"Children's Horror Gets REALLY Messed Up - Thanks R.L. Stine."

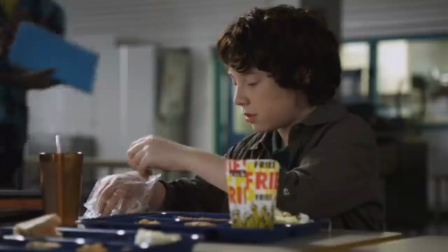(4:09)
Oh no. See, these were not jelly beans. Shocking, I know. They were supplements meant to neutralize any viruses, making him safe to eat.
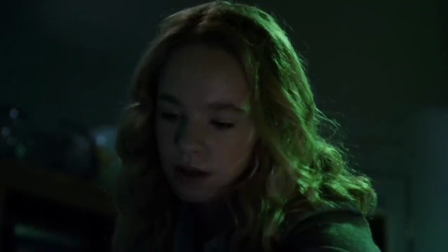(4:17)
Though Walt is paralyzed in bed, he is still aware of what is about to happen, which is a terrifying thought.
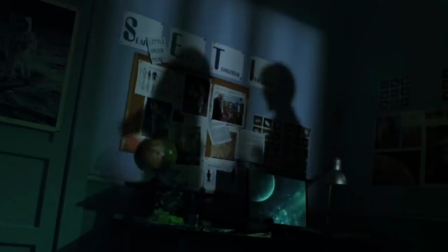(4:23)
The pair transform into their alien selves, and And though it's not explicitly shown, the episode really makes it clear that the alien is taking a bite from Walt's foot.
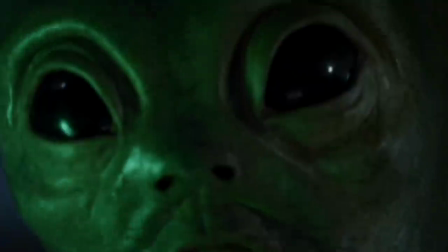(4:32)
It uses juicy sound effects, strange lighting, and shows the alien chewing and swallowing one of Walt's toes, and my jaw damn near unhinged itself.
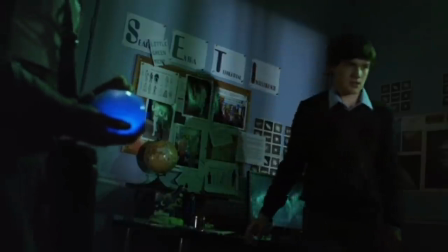(4:41)
As gruesome and upsetting as this part is, it takes a very sudden turn into the comical.
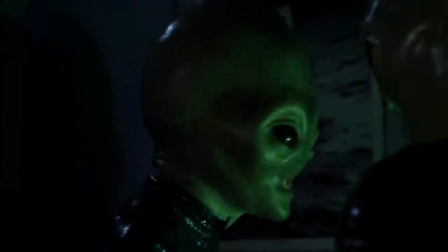(4:46)
Bonnie notices that Walt is a redhead in one of his pictures, and they are allergic to redheads, no joke.
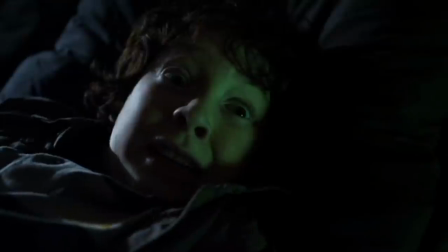(4:54)
He's a ginger, we can't eat him, run!
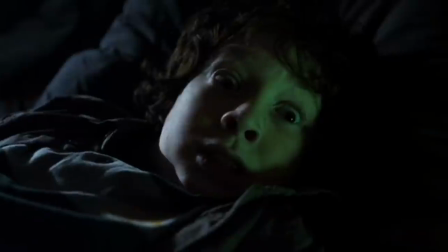(4:56)
The tonal whiplash is severe, I went from a mild stomach ache to laughing hysterically at this arbitrary twist about genetic makeup.
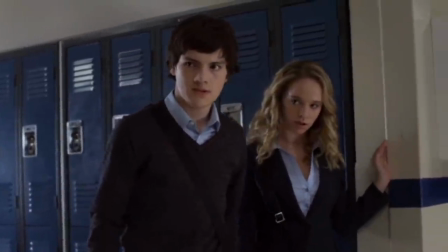(5:03)
Walt wakes up believing it was just a bad nightmare. Greg wants to kill Walt, but Bonnie insists that it would attract too much attention and that no one will believe his story anyway.
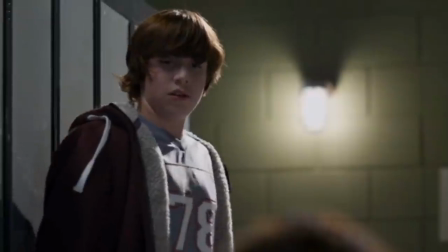(5:12)
He discovers his missing toe while in the locker room, and Dwayne witnesses this. I like the placement of the anti-bullying sign in the next shot.
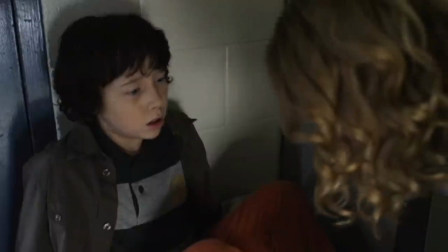(5:19)
But what if your bully is an ALIEN who ate your toe? Bonnie takes a moment to threaten him, and also explains that their saliva has healing abilities and that the toe will be fine.
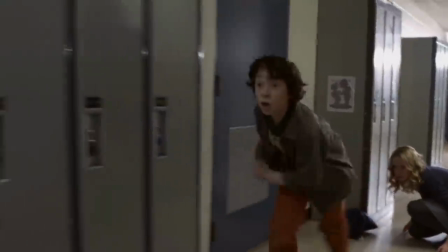(5:28)
She exposes her teeth and he makes a run for it. He's captured by Dwayne and shoved into a dumpster.
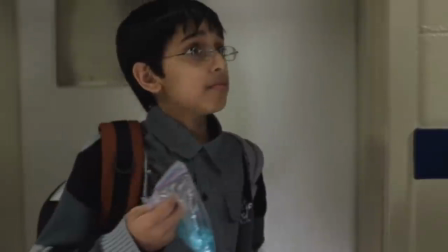(5:33)
Bonnie and Greg now set their sights on Tim, and they instruct him not to tell Walt as it will be a surprise when he joins the club.
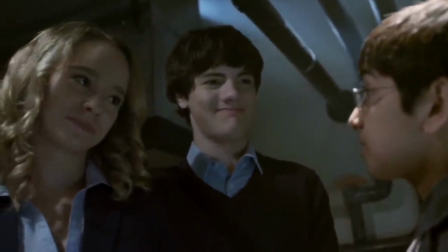(5:40)
Walt escapes and calls Tim, only to figure out he's been taken by the aliens. He books it to the secret room and they go on this wild chase that resembles the kitchen scene from Jurassic Park.
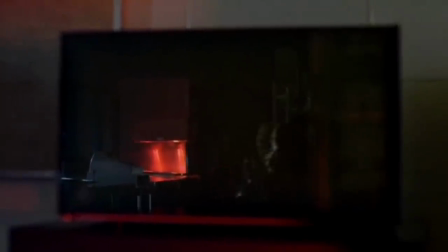(5:49)
I mean, it's really close, full of diversions, close calls, and beings with scary teeth.
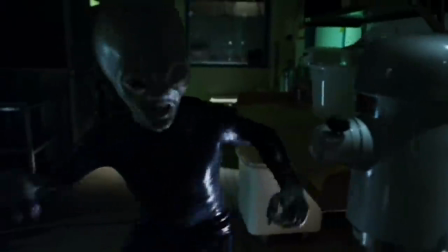(5:54)
In a questionable move, they start throwing plastic tupperware at the aliens? Paper plastic assholes.
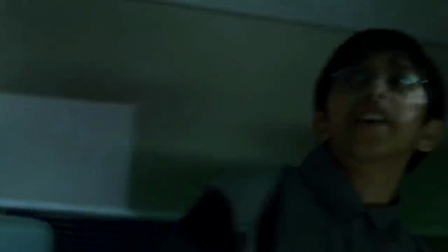(6:00)
Yeah, this doesn't work. Hmm, what can we do from here? Quick, grab the paprika!
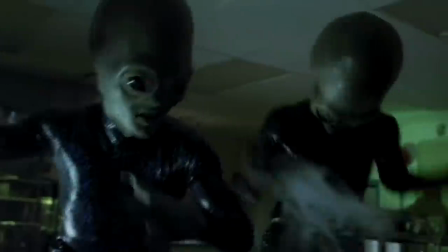(6:06)
Walt blinds them with cooking spray and Tim douses them in salt, which has a melting slug effect.
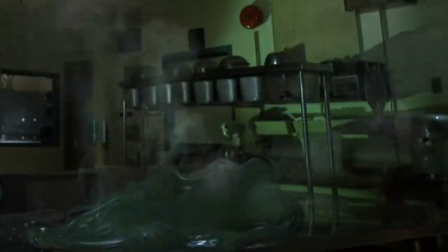(6:11)
They promptly turn into goo. Good thing they didn't grab the paprika I guess. This isn't even the weirdest part.
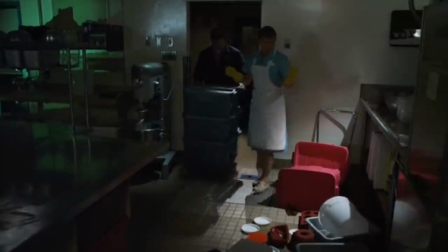(6:16)
Right after the aliens gooify, the lunch lady comes in ready to start on her world famous chicken nuggets, not even noticing the alien parts on the counter.
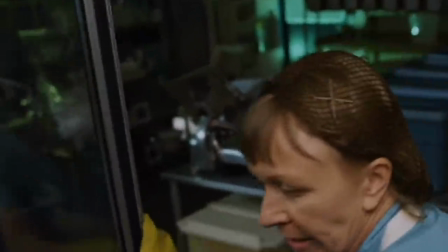(6:25)
They get pushed into the mixture, which she doesn't even check, and she begins her new batch. You can even see the green globs jiggling as she shovels chicken pieces into the bowl.
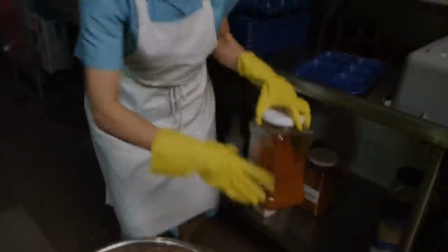(6:34)
Oh hey, looks like they're gonna be doused in paprika after all.
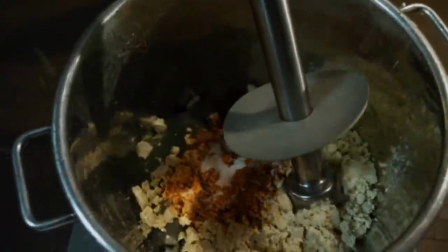(6:37)
I know none of this is real, and the visuals are meant for added gross out factor, something horror for young adults does a lot, but it got to me.
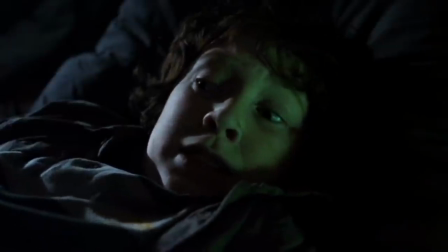(6:44)
I have a pretty strong stomach, but when it comes to people or even humanoids being cooked into something, I get extremely squeamish.
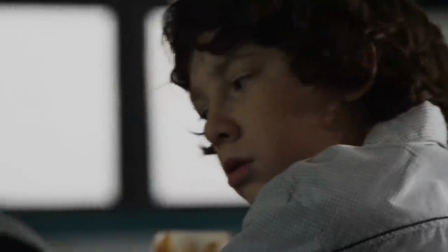(6:51)
The next day, Dwayne the bully exclaims the nuggets taste more flavorful today. Walt finds a fingertip in his nugget and the episode ends on a blood curdling scream.
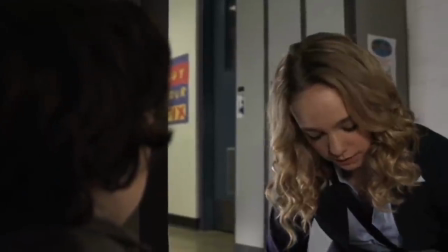(7:04)
Okay, final thoughts. As I've already mentioned, I found this episode really jarring because it goes from being gruesome and intense to slightly comical,
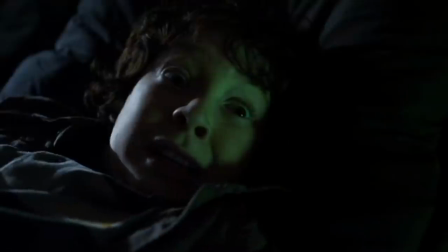(7:12)
so both my brain and my stomach were doing flips trying to, ahem, digest this story.
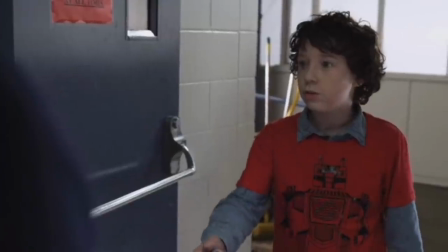(7:19)
The teenagers playing the aliens were actually really good, perfectly weird and off, even though you know pretty much in the first three minutes that they are the aliens.
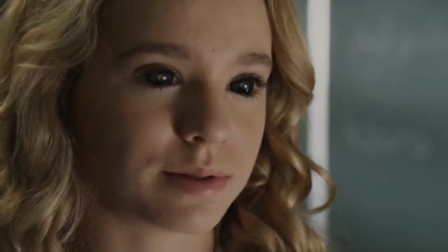(7:27)
Finding out they were malevolent wasn't exactly a twist or surprise, the surprise is that they literally wanted to eat this boy, which did its job in being really scary.
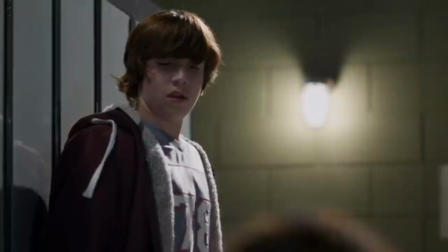(7:36)
I'm an adult human in her 30s and it had great impact, especially since it was shot well.
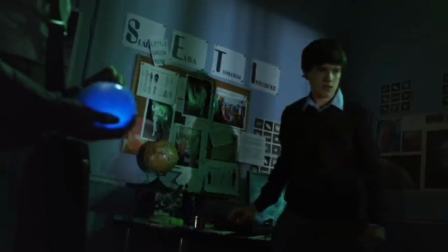(7:41)
It was grisly without showing any blood or gore, it was all done with sound effects and implication,
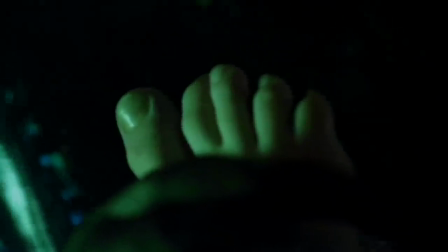(7:46)
and the fact that Walt was watching himself getting eaten alive… nope, that's next level horror for me.
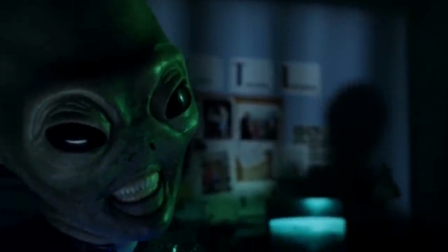(7:52)
There are some things worse than death, and this is one of them. This is a truly dark moment in this series, and it was hard to grasp what age group would be appropriate for.
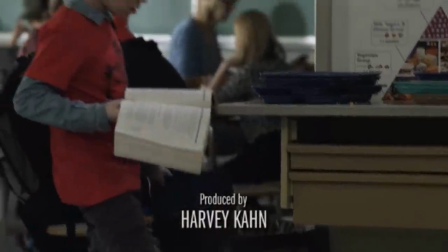(8:00)
The young characters make it more relatable to a younger crowd, but the story itself is suited for teenagers, which is who this anthology is meant for, it's just polarizing.
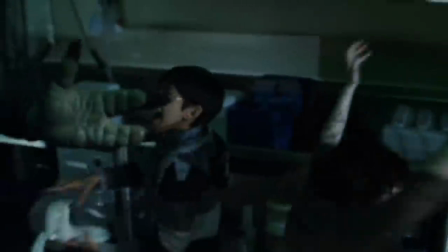(8:09)
It feels like a really messed up episode of Goosebumps,
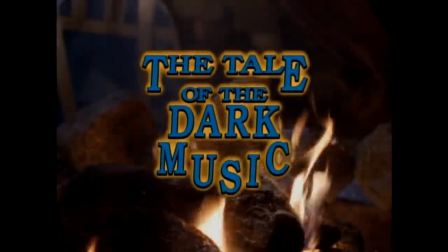(8:12)
though I would compare it more closely to an episode of Are You Afraid of the Dark called The Tale of the Dark Music, which also featured a monster consuming a human being,
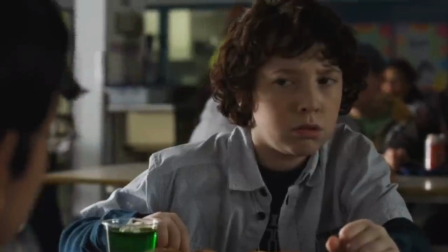(8:20)
though is definitely tamer than what you see in Alien Candy, and this conclusion was just gross, which I think is too immature for a teenage audience.
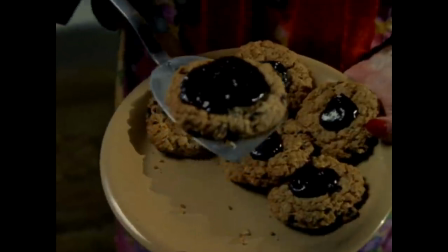(8:28)
Goosebumps had a lot of gross out moments because kids tend to like it.
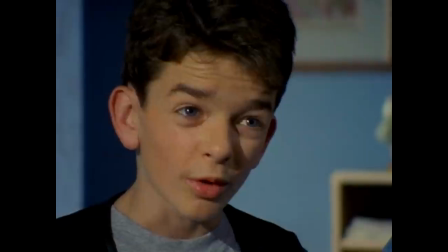(8:31)
It's a type of horror they can consume because there's always a corny element to it, gross doesn't always equal frightening.
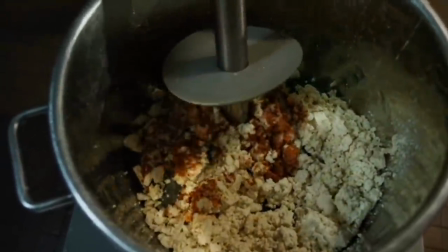(8:38)
So when the aliens get their comeuppance at the end of the episode, I didn't get any lingering feelings of fear or intensity, I just got a stomach ache, then promptly swore off chicken nuggets.
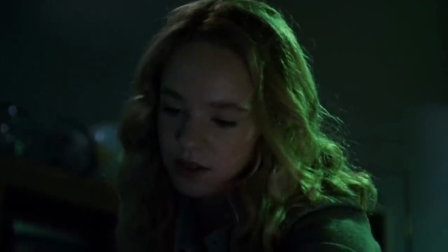(8:47)
I think an ending that would have fit better with this series, and would be more appropriate horror in general, is the bully getting HIS comeuppance.
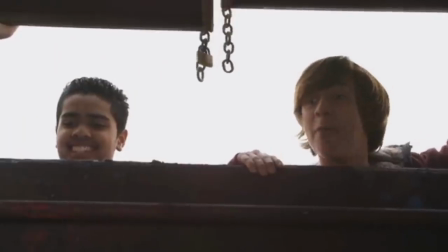(8:54)
If you're a long time horror fan, you're probably familiar with unsavory people, particularly abusers and harassers, getting what they deserve. serve.
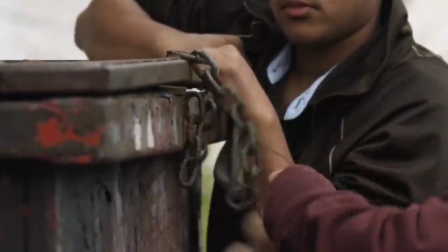(9:02)
Stephen King does this a lot in his writing, and Arl Stein does it too, but in this story,
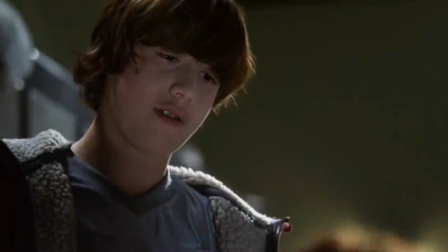(9:06)
two good characters are targeted, the bully ends up fine, and the aliens are wiped away completely.
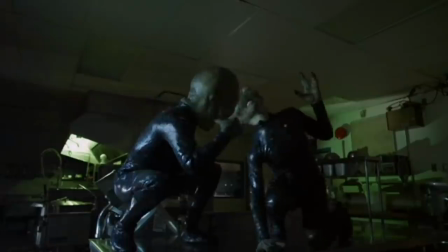(9:12)
Usually there's a little more ambiguity about what happens to the main monster or villain,
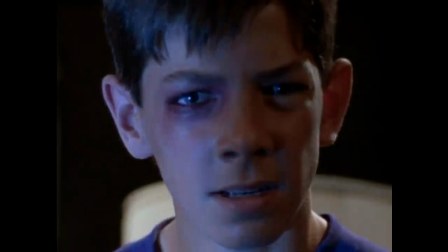(9:16)
a lot of the time it's implied that the horror is still lurking somewhere out there, ready to strike again.
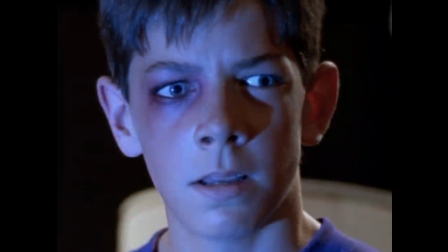(9:21)
I think an ambiguous ending is way more effective than a more conclusive ending like this one.
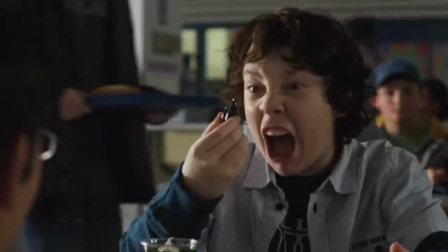(9:26)
If I were to rework this script, I would have written Dwayne to be the next target,
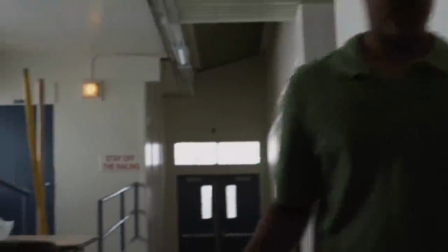(9:30)
it would keep the fear of the aliens alive while giving the viewer the satisfaction of seeing a bad character suffer for his actions.
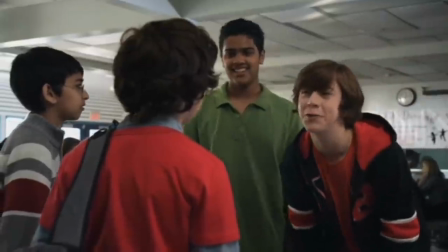(9:37)
You could even have him disappear mysteriously, followed by having the two good guys believe they did away with the aliens,
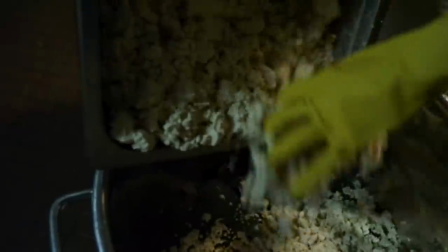(9:43)
ending with a small hint that they are still out there somewhere preying on more people. Ending with a gross out moment is a little cheap, if you ask me, especially since I think the story itself is okay.
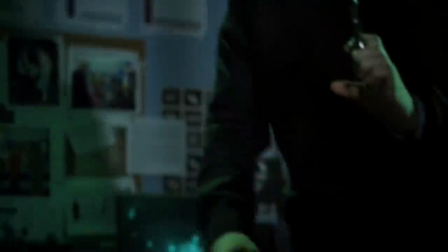(9:52)
Like I said, I was horrified at this scene, I even thought the alien heads looked pretty good,
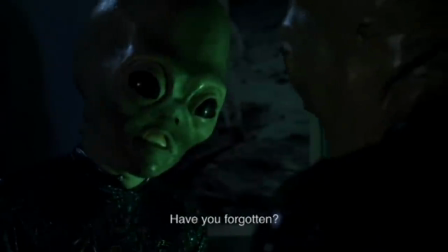(9:58)
especially in the chase scene where the lighting could be played with to make them look even more monster-like,
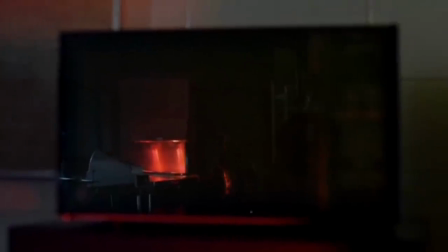(10:03)
casting shadows in just the right places to trick your imagination, but I wanted that fear to be a little more consistent.
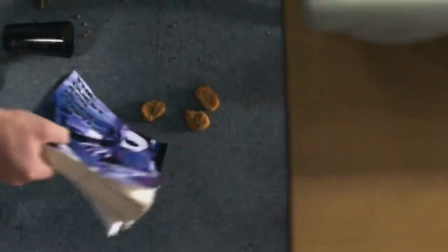(10:09)
It almost had a slapstick feel to it. I realize that the structure of this episode does heavily rely on the conclusion having the aliens being eaten.
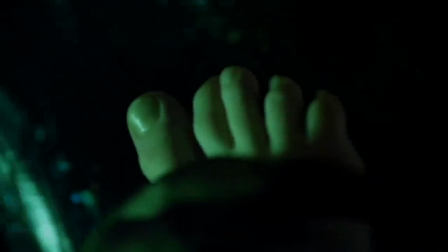(10:17)
They wanted to feed on humans, but they ended up being the alien candy in the end. It's cohesive, I just don't think it's a very creative story.
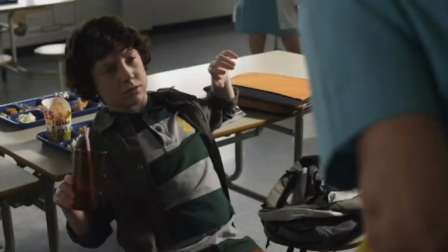(10:25)
This isn't to say I don't think you should watch it, it really is bonkers and effective, I just have no idea where something like this fits within young adult horror.
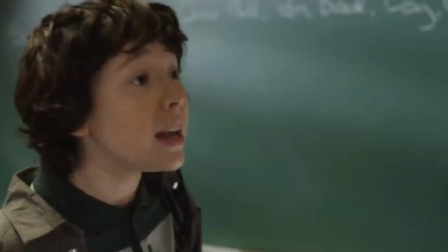(10:34)
It's too messed up to be for a younger crowd, and it's a little too immature to be taken seriously by teenagers or an older crowd.
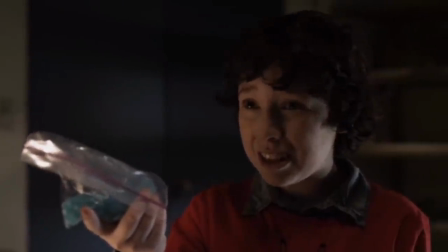(10:41)
Though I do give it props for succeeding in making me feel extremely uncomfortable, so I guess this episode gets the most squicks award.
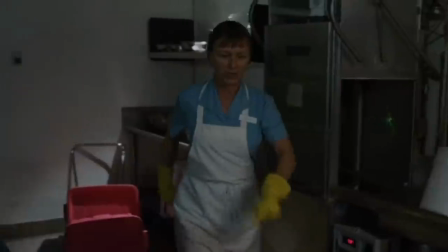(10:48)
I do like seeing some boundaries being pushed when it comes to horror, but can we not cook alien goo into chicken nuggets?
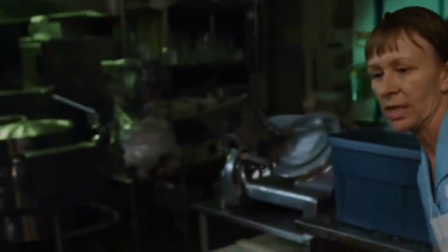(10:54)
Thanks.
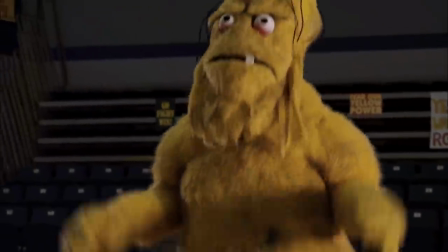(10:55)
Interestingly, there is another episode from this anthology that features human consumption called The Mascot, and it was also pretty disturbing, but the victims were still all in one piece.
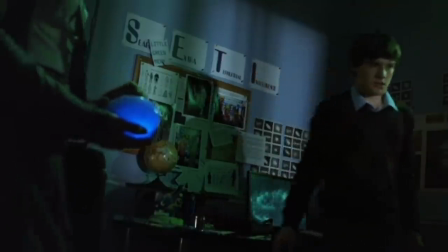(11:04)
I just do not want to imagine watching someone biting off my toe. If there is an episode of The Haunting Hour you would love to see me cover, please leave a suggestion in the comments,
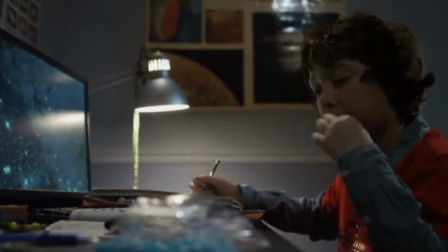(11:12)
in fact, the reason I covered this one is because someone made a very compelling case for it on Twitter,
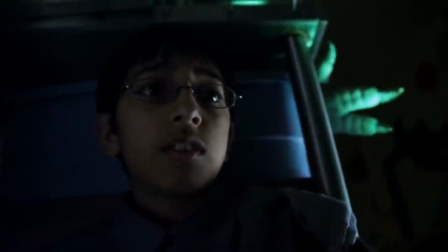(11:17)
so I'm very interested in all of your burning hot children's horror takes. Until then, stay spooky.
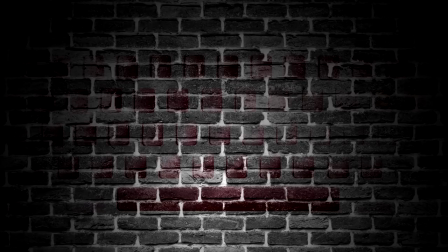(11:27)
Hey everyone, thanks again for watching my video on the Haunting Hour. I have more to offer if you're interested, but first I want to thank my patrons for supporting me and this channel,
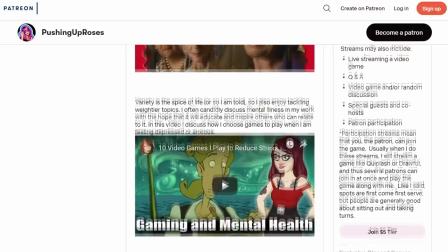(11:36)
otherwise who knows if I would have ever made a video about alien cannibalism. It's all thanks to them.
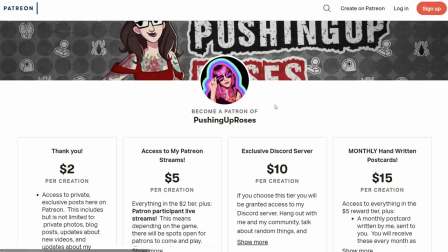(11:41)
If you're interested in supporting this channel, consider checking out my campaign, and if not, like, shares, and feedback are free and always welcome.
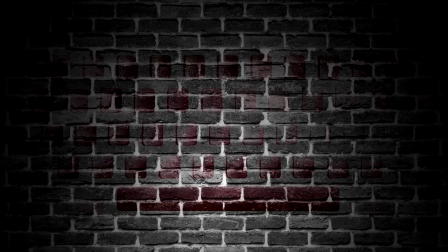(11:49)
If you're interested in more commentary on the Haunting Hour Anthology, then I have a suggestion on the left where I discuss an episode about turning children into pumpkins, very intriguing indeed. On the right I have an episode about even more oddities, the cult classic show Beyond Belief starring Jonathan Frakes. Thanks again, and as always, I'll see you in the next one.